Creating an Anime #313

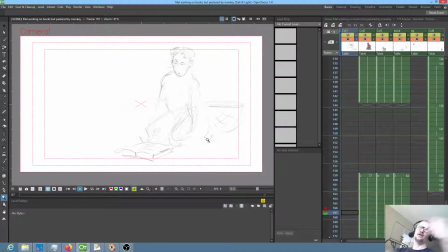8:02 And so it's kind of like problem piles on top of problem, and all of which is really all about setting up this character and the fact that he's a teenage kid who's kind of not really comfortable in his own skin, trying to figure out who he is, kind of thing.
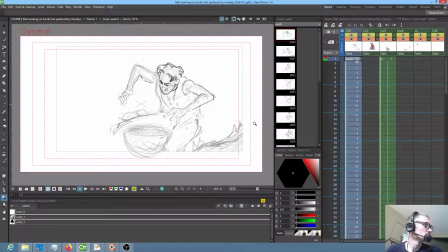8:19 So anyway, well, you want to see the animation of Mel so far? All right, I'm showing Val the animation.
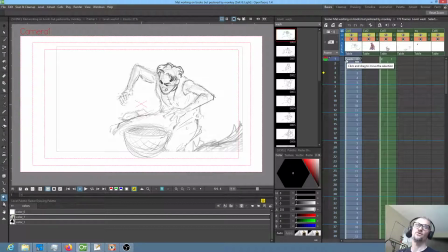8:30 So he's doing the laundry, and then he goes and deals with his math book, and he's like, how does this even make any sense? And then the monkey comes in, runs across the book, stares at him, chirps, and then runs away.
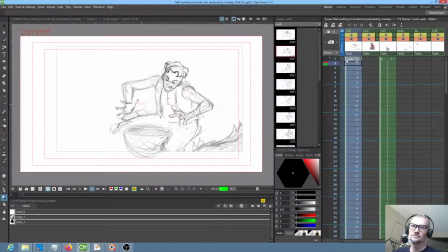8:44 So that's actually all in this shot. So here we go. Doing laundry.
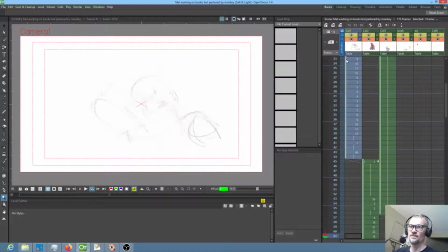8:53 Well, better get to the books. How does it even make sense?
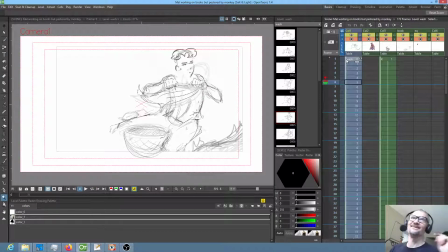9:09 That's it. She's giggling. That's the desired result. If you can watch it at 8 frames a second, just the pure visceral acting of the show, of the story, and it makes you giggle,
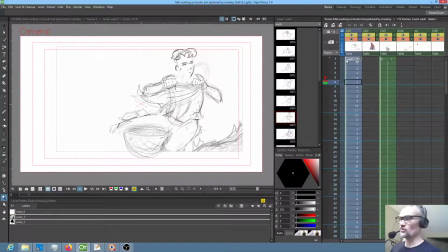9:25 you put a thumbs up. That means that it's kind of sort of working. Now, there are lots of other questions you can ask. Is the animation ultimately rendered well? Is it got a good soundtrack?
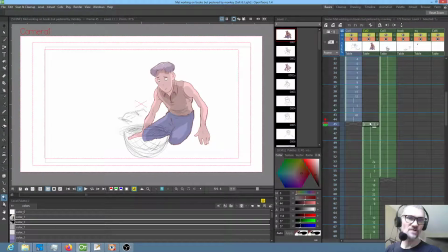9:37 Is the actual underlying story that you're trying to illustrate written well? There's a lot of things you can do to screw something up.
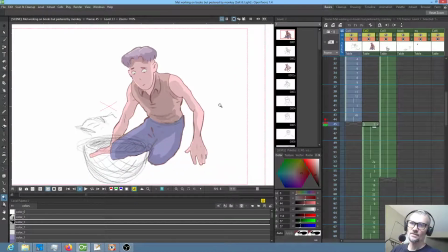9:43 But it is fun to take a little,
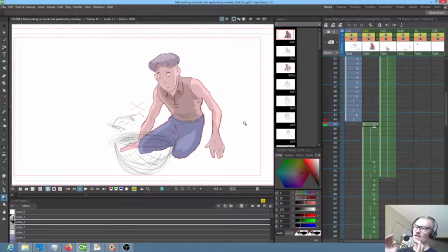9:48 10 to 30 second snippet and be able to just know that, you know what, the storytelling is entertaining. That's a good thing. That's a very good thing. So There is another thing about this show that I think I'm going to handle a little differently than the anime.
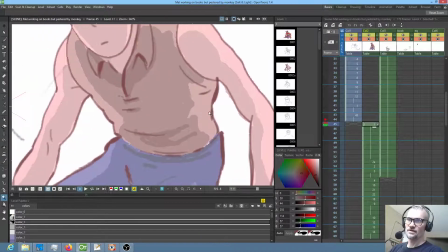10:03 Whoops. You will notice the ink is a little different. You'll notice the ink has a little bit more of a brush stroke kind of feeling to it.
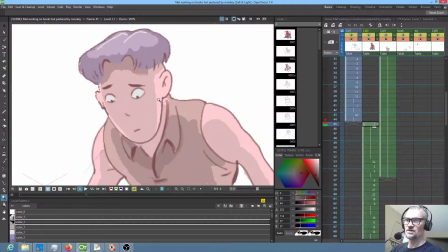10:12 I don't know if I'm gonna stick with this, but I do like the aesthetic of it.
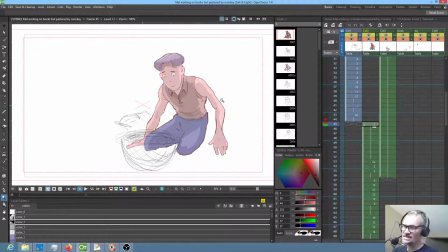10:19 I don't know if it's quite right, but maybe. So we'll see. Anyway, how long are we into this? 10 minutes. Okay, so let's go ahead and deal with some animation, and that would be this.
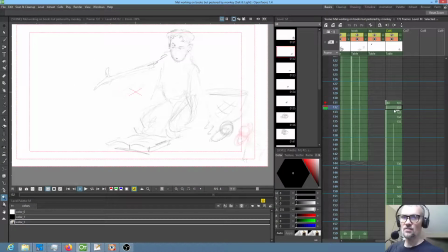10:35 Let's deal with Monkey. So Monkey at, again, 8 frames a second, he goes boom, boom, boom, boom, boom.
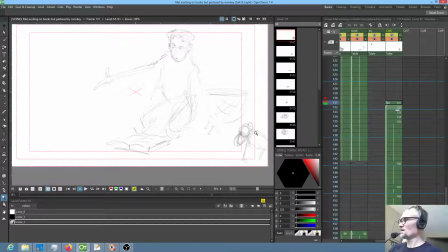10:49 Okay, so let's get to there. So the important thing to me is that Monkey's action should look frenetic. So therefore, I think that
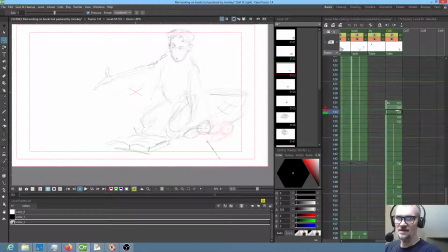11:04 you want his hands way out like this, and then way down like this, maybe with feet out like this, hands way out again like this, and this is all very,
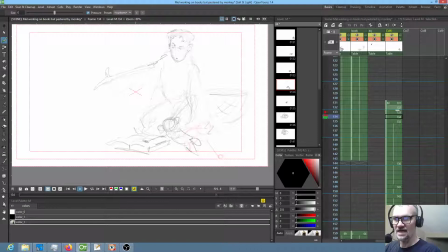11:21 very, as I say, very frenetic, very action oriented. Obviously, we've got to have a tail, so the feet are wrapping around here, so then the tail is up like this.
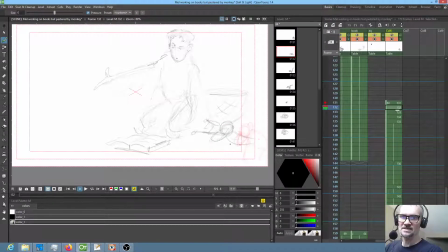11:37 That's good. Out here, he's leaping, so you wouldn't see much of the tail at all, actually, right there. All right, and I'm feeling kind of the tail wanting to be like this. So Monkey stops here, and you can just see him squatting on the book.
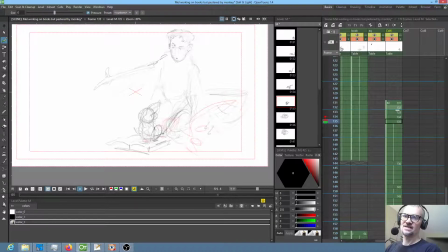11:59 And probably ultimately we'll add a couple keys to get the tail from here to in a more relaxed position like this. That's fine. We can just kind of catch that later.